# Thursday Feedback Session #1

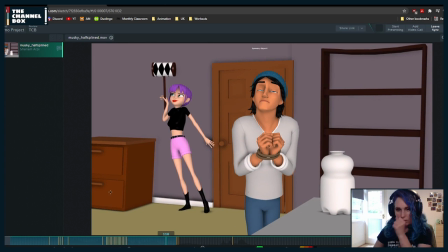(18:07)
And then the other comments that I mainly have, aside from knee pops and things that you will figure out and sort out in polish,
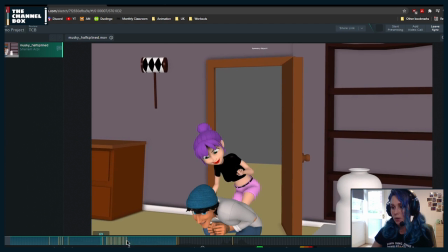(18:20)
it's arcs. Right now, I only track this one, but I've noticed another one.
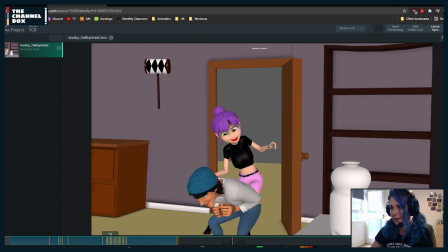(18:27)
This arc of this hand could be a little bit better.
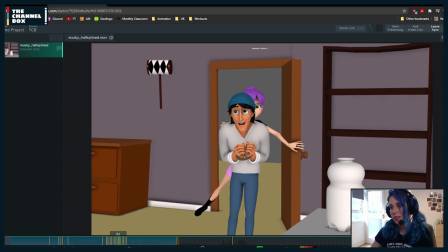(18:34)
Particularly, not just the arc, but the spacing as well.
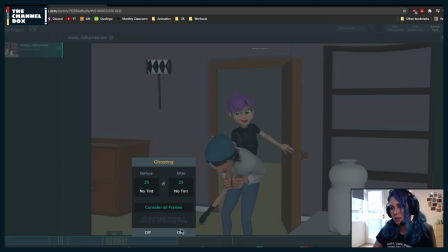(18:38)
If we turn on ghosting, and let me see if I can zoom in and make this work.
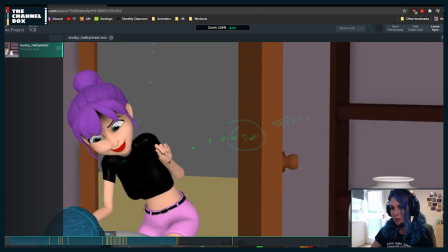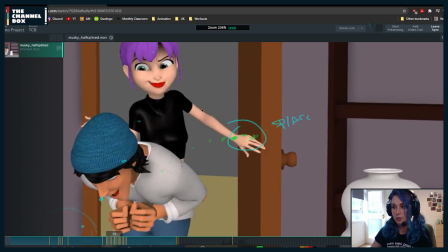(18:53)
Suddenly, she starts going down with her arm, and then on this frame, she goes up, and then she starts going down again, and then she stops.
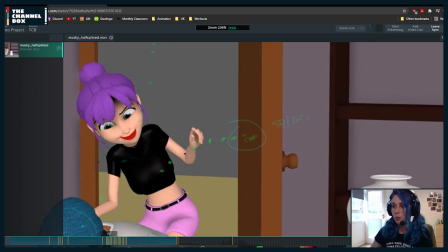(19:02)
So what I would do
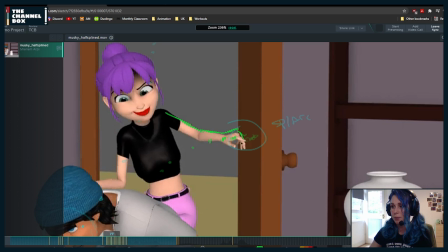(19:05)
is maybe keep her going up for a little bit longer all around here.
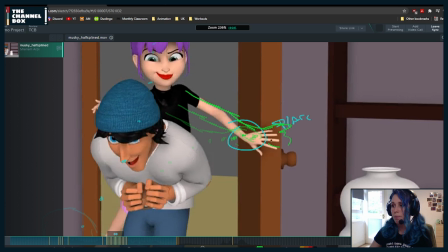(19:14)
And for this, I would go past the door and then grab. Because right now it feels very controlled. Like she's not even looking at the door, and she knows exactly where to stop to pull it.
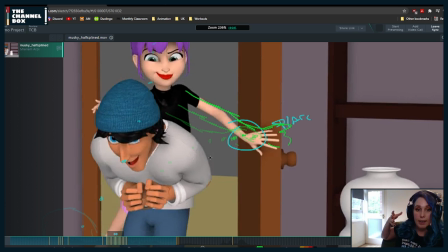(19:33)
So if she goes a little bit past and then grabs it and pulls it, it's going to allow you to get a bigger arc, and it's also going to make it flow a little bit nicer. So I would try to get basically the arc to be something like this,
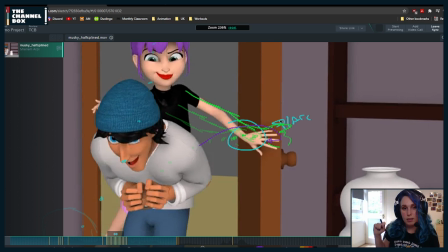(19:51)
and I think that's going to look very nicely. I'm going to copy all the questions that we get in a notepad and answer them in a little bit. But I promise I'm keeping track of your questions.
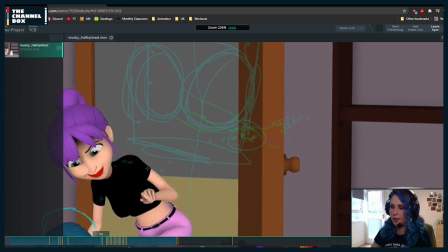(20:14)
Another part where I would work on the arc is here.
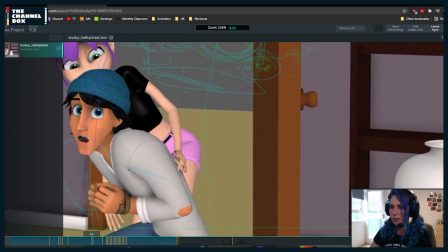(20:23)
So if you see what this wrist is doing,
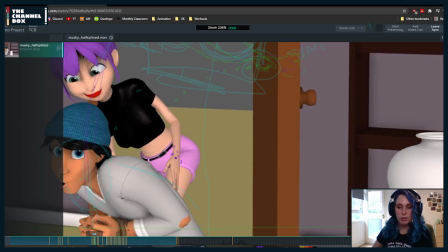(20:30)
see how suddenly it goes too much down and screen right, and then it goes screen left.
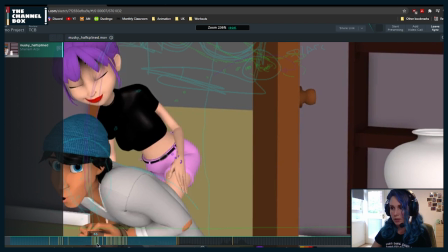(20:39)
Oops. There we go. Here. So what I would do maybe is instead of here
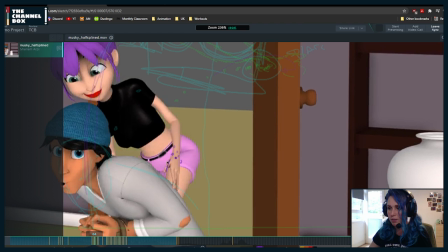(20:47)
already rotating the wrist, I would keep it there in like close to his body for a little bit longer with the same angle.
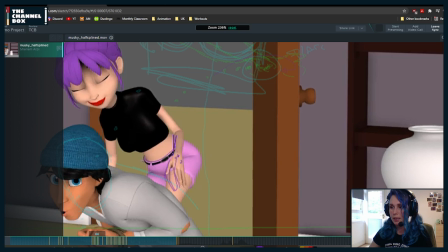(20:57)
And then maybe here, this hand will be a little bit closer to the body.
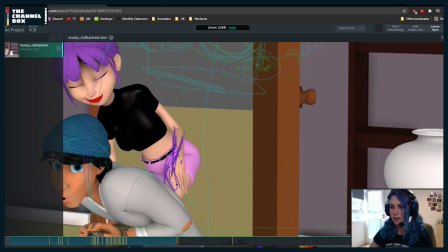(21:05)
So that allows you to have this hand over here. And if I turn off ghosting, this will make more sense.
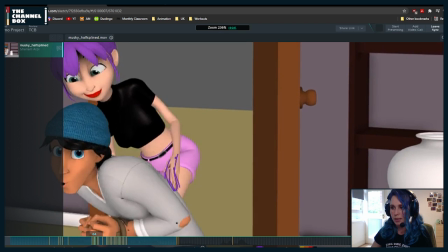(21:13)
So this type of motion.
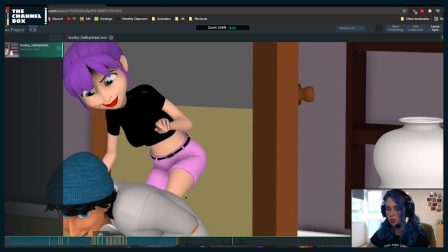(21:15)
And so you go, basically your arc is going to just be this instead of this.
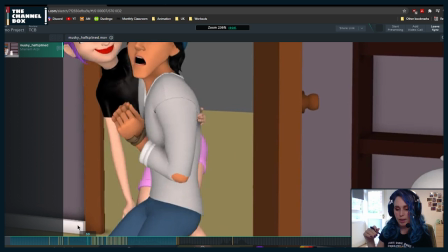(21:24)
I it's basically just simplifying it so that we pay attention to the things that we need, because right now what's happening is that it feels like things are flickering and our attention goes there, but it's not where we need it to be.
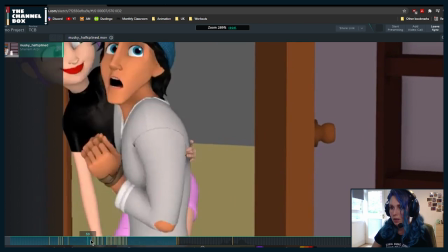(21:42)
And since I saw this here, once you go into adding more bend bows, because
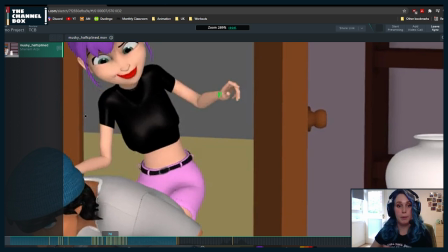(21:53)
I saw some, but at some point you need to do a bend bow pass for the arms and potentially the legs,
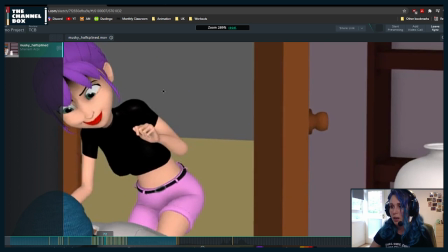(21:59)
because this character's legs are a little bit weird. I would try to avoid places like this, frames in which
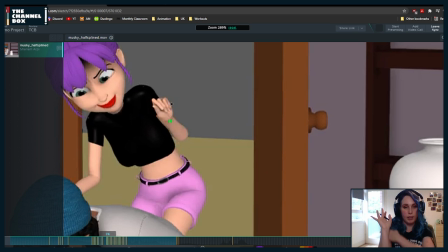(22:08)
the lower arm and the upper arm are exactly in the same place.
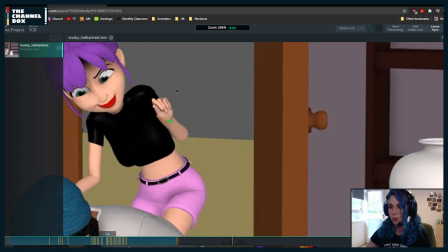(22:12)
So if whatever it is that you need to do, I would potentially here, considering the spacing, how it suddenly goes, it gets bigger in just one frame, I would slightly move this arm, this hand here, so that we can see that upper arm.
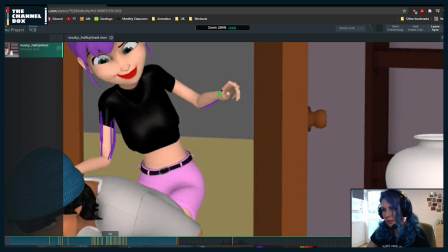(22:33)
Plus, I would also use the bend bows to round this a little bit more nicely, because Aya's arms are just insane.
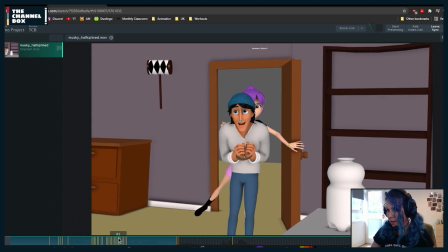(22:42)
And then for arcs, I was tracking his nose in this section.
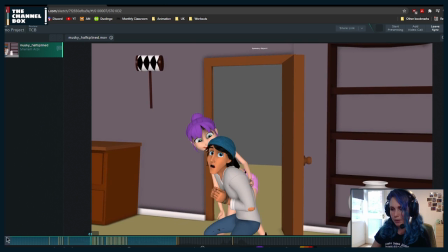(22:52)
Right now, if I play it,
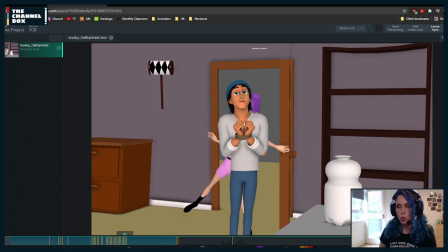(22:55)
it feels, again, a little bit too complicated the way he does his arc. It goes up and then down and to the side. So let me see if you can see it.
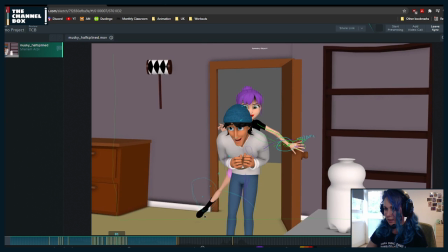(23:08)
It's not very visible, but you're kind of doing this type of arc.
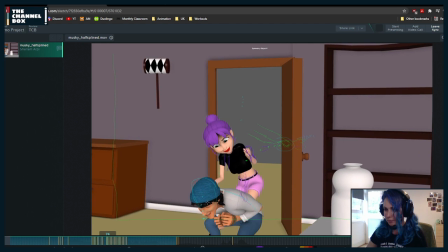(23:16)
I would try to simplify that. So here,
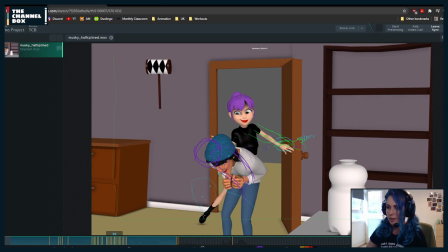(23:21)
maybe he's still a little bit more to the side so that that arc is a little bit cleaner.
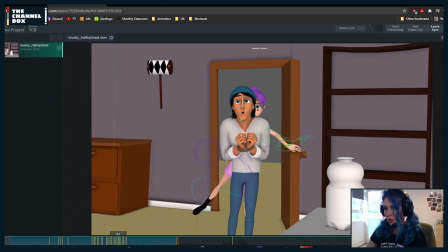(23:29)
And then I would try potentially here rotating his head a little bit more screen right, so that again his arc is a little bit bigger and he kind of overshoots screen right and back.
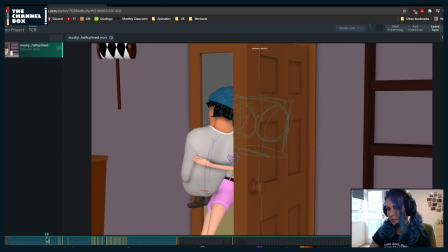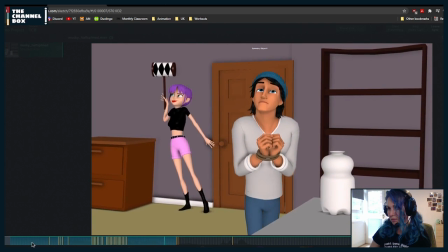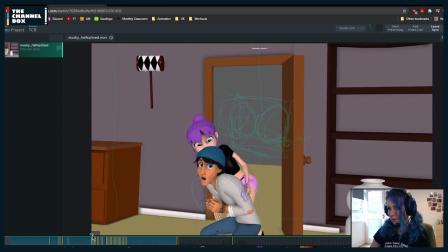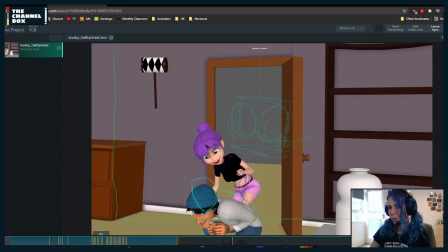(24:02)
And then potentially here, when he goes up and down, he only seems to be tied at the wrists, but he has this type of mobility.
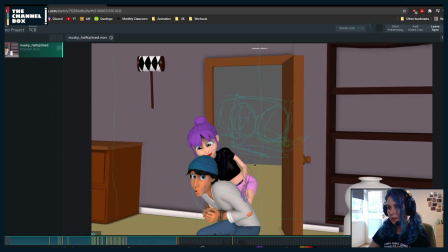(24:12)
So it would be nice if after he falls, the hands
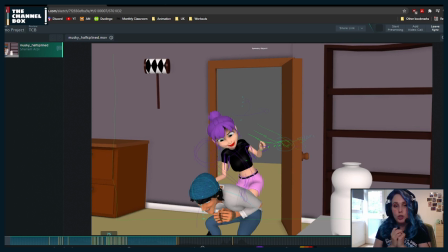(24:21)
overshoot down a little bit so that they are not completely glued to his body all the time.
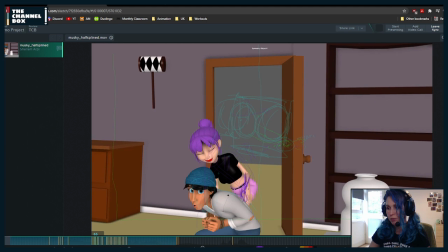(24:26)
So maybe after he reaches the lowest point,
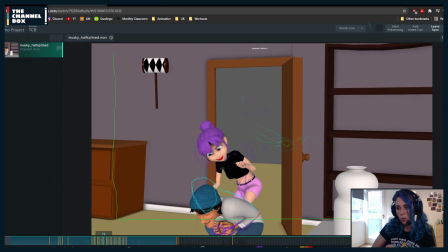(24:34)
those hands move a little bit further down. Again, once you move him a little bit higher up, this is going to also be easier to do, because right now it's happening all so close to the edge of the screen that it gets a little bit
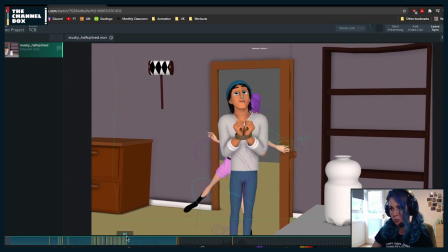(24:48)
tricky. But once you adjust that, that's going to be okay.
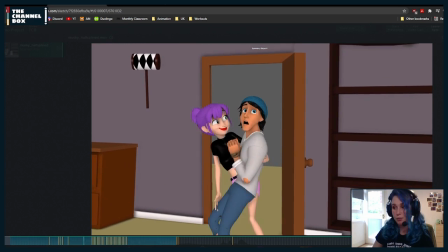(24:56)
Also, if you have any questions, feel free to post them.
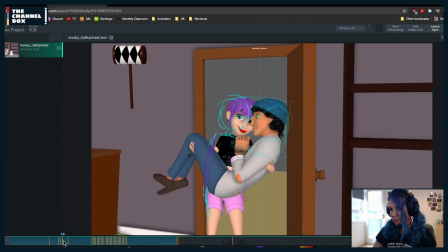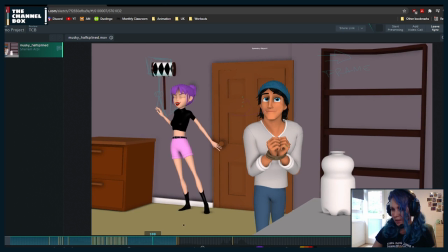(25:14)
See if I had written anything else. Oh, okay.
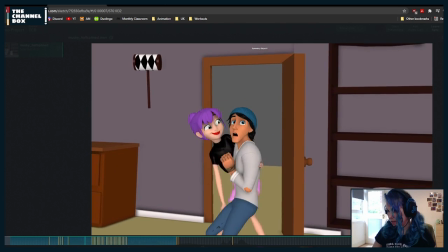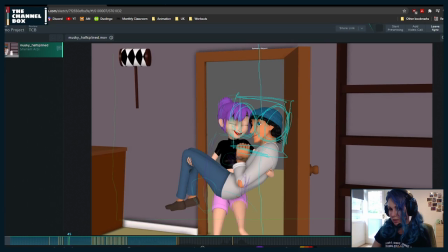(25:28)
So
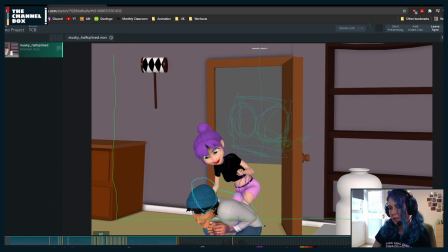(25:32)
another reason why I wouldn't have him so low, even in terms of the translation, why in the hips, is because you're starting to get these cuts of the leg and the
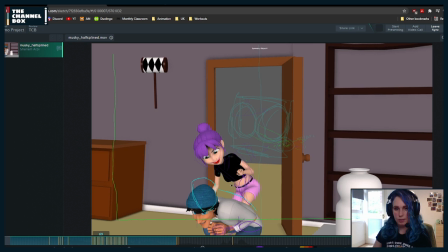(25:47)
torso, which just happened because kind of the rig is not helping you. So if you just tone it down a little bit, I think that's going to help.
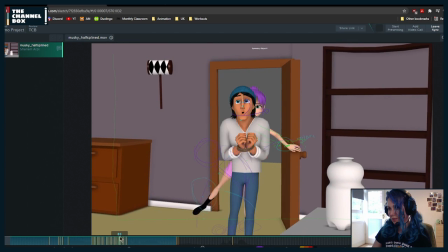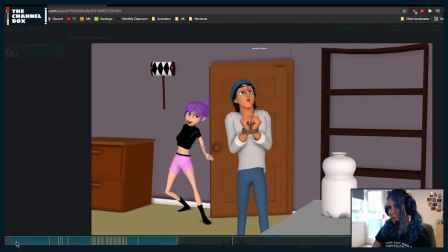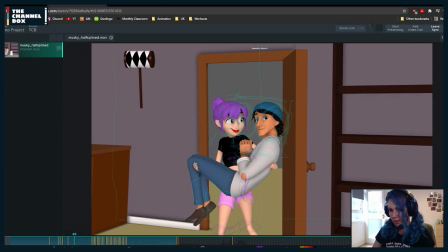(26:11)
This part.